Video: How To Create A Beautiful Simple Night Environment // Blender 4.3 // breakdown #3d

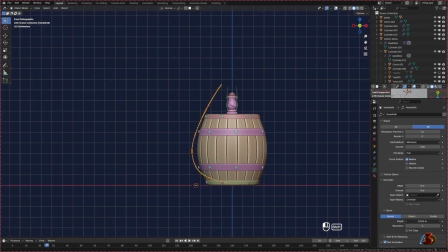(4:02)
Okay, let's move on to creating the tree trunk, which I used our own friendly curve,
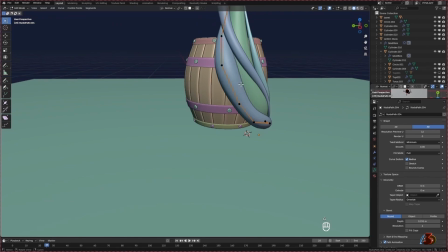(4:08)
manipulated it to achieve the look I was going for. Creating or working with curve is also a tedious work, bear with me,
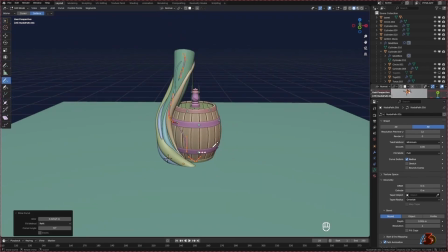(4:16)
but after struggling for hours and hours as a beginner, I think I did my best.
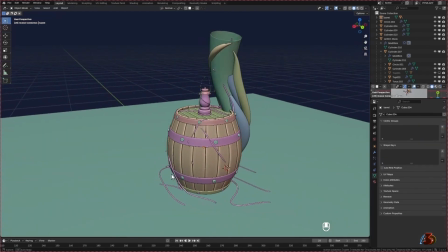(4:22)
So this is the final results. As you can see here, I really tried. Yes, I really tried.
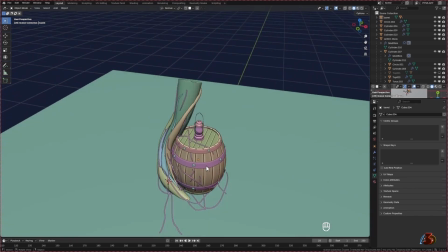(4:28)
All right, at this point, looking at the whole project coming in bit by bit, I was so proud of myself as a beginner.
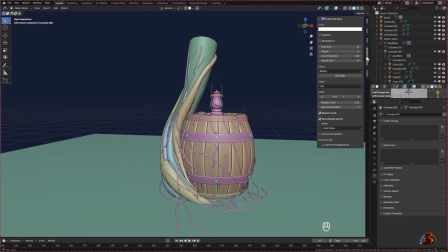(4:35)
It wasn't good though, but I was really happy that I have come up to this far.
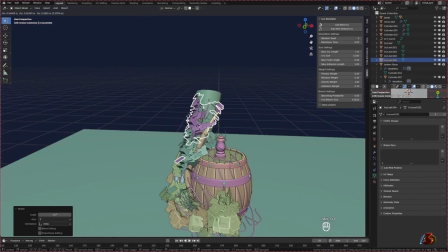(4:40)
So yeah, I used the IV generator that comes with Blender, but the leaves was so bad, honestly.
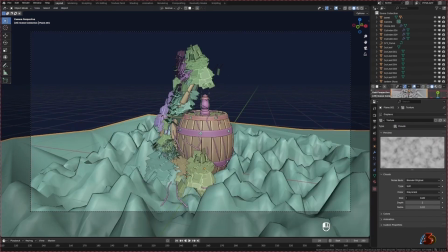(4:47)
So I ended up changing it like 3 times, and I think it was okay for me.
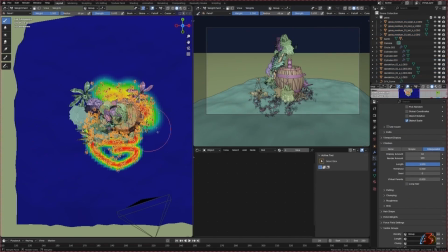(4:51)
I also also brought in some assets from my asset library, like the grass, which I use the particle system in Blender on the ground,
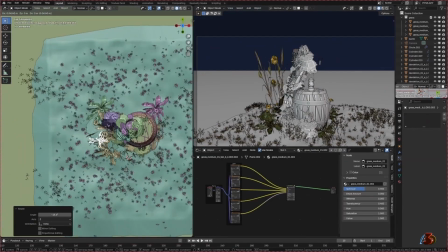(4:59)
and other plants and rocks, which I duplicate and hand place them one after the other.
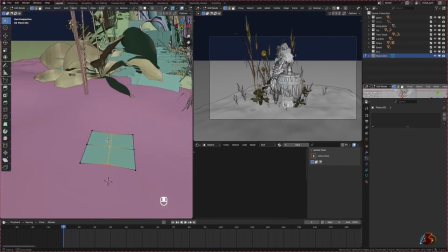(5:05)
And I also created this moths, which I used simple plane with 2 edge loops and a shape key to animate the wings flapping.
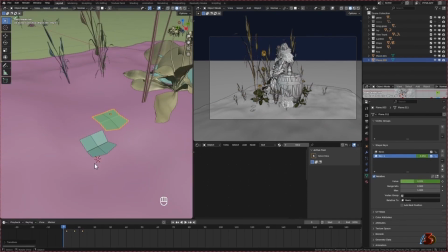(5:13)
And then after, I duplicate it 3 times, offset the keyframes for each, made a collection for it.
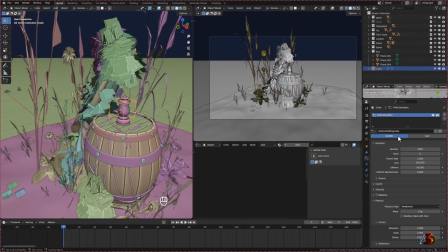(5:19)
Then I used the particle system, and under the physics I set the type to void, and in the movement tab you need to adjust the sliders a little bit to achieve what you want.
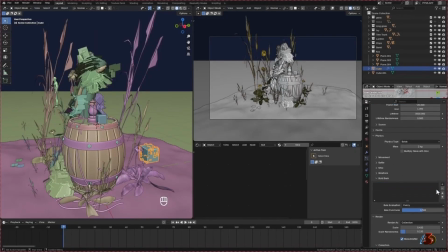(5:31)
And to make it follow an object, as in this case, in the bold brain tab, delete everything under there and create a new one and select follow leader.
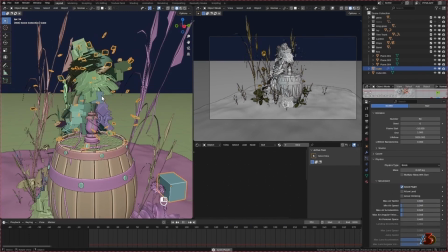(5:40)
But I promise you, you need to change the sliders to get what you want. Honestly, I suffered a lot.
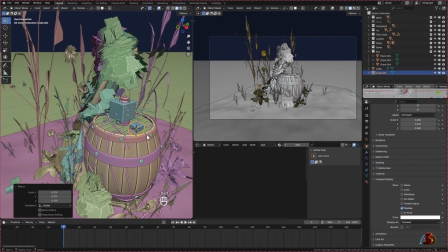(5:46)
So yeah, but I think for the moths to follow the leader, it has to do with your object scaling.
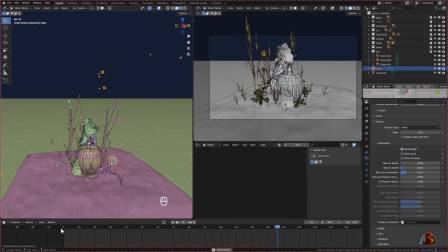(5:52)
I don't really know that, but I will link to a video in the description which explain more in depth.
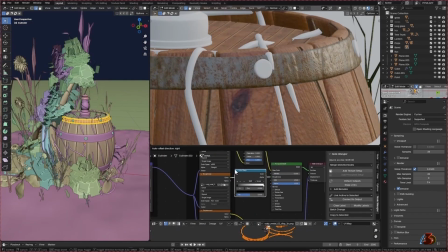(5:58)
Alright, moving on. For the texturing, I downloaded all my textures from polyheaven.com,
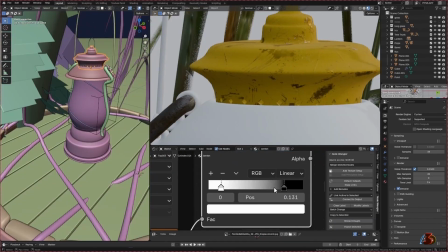(6:03)
which I imported them with the help of the node wrangler, and then I adjusted the hue and the roughness to match my scene.
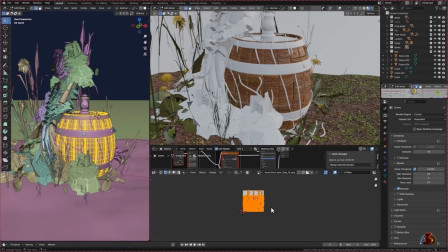(6:10)
And also I used smart UV project for UV unwrapping of all my objects.
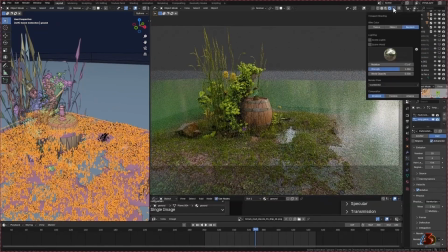(6:15)
And for the lighting aspects, which I think is the most important thing when it comes to bringing scenes like this to life, I use 6 lights,
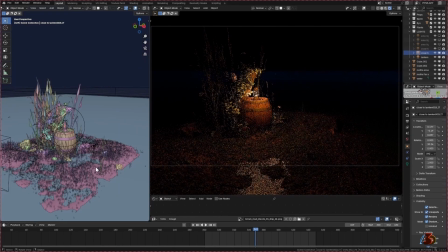(6:24)
3-point lights, 2 for the lantern, which gives this beautiful orangey yellowish color around the focal points in my opinion,
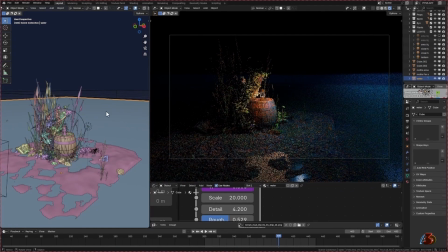(6:31)
and then this one which is set to kind of blue for the moon, and then I have 3 which is way back to emphasize the whole scene.
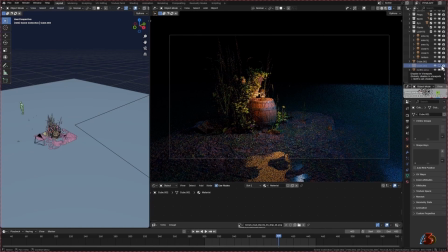(6:38)
As you can see right here, if I turn it off you can't really see the rock. And then I added a cube for the fog. At this point I think the scene was okay for me, but I went back to
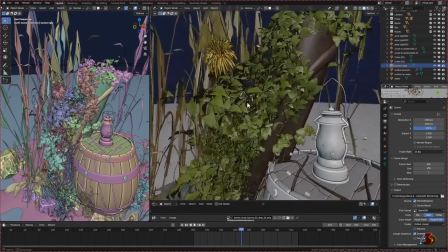(6:49)
readjust every slider and then make sure that everything is like how I wanted it to be,
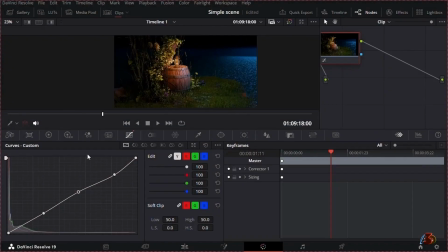(6:55)
and I rendered out the animation and compiled everything in DaVinci Resolve, and I did a little bit of color grading. And after adjusting and adjusting for a while, I mean for hours, these are some of the test renders that I have.
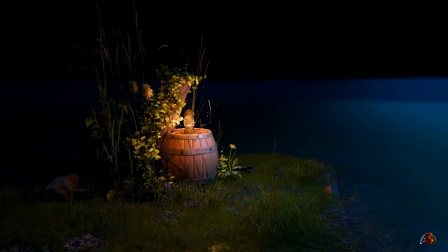(7:14)
And this is the final animation. And if you are able to made it to this far, let me know what you think in the comment section, and any advice will be much appreciated. Thank you for watching, and I will see you again in future videos. Have a nice day, and God Yahweh bless you for increasing my watch hours.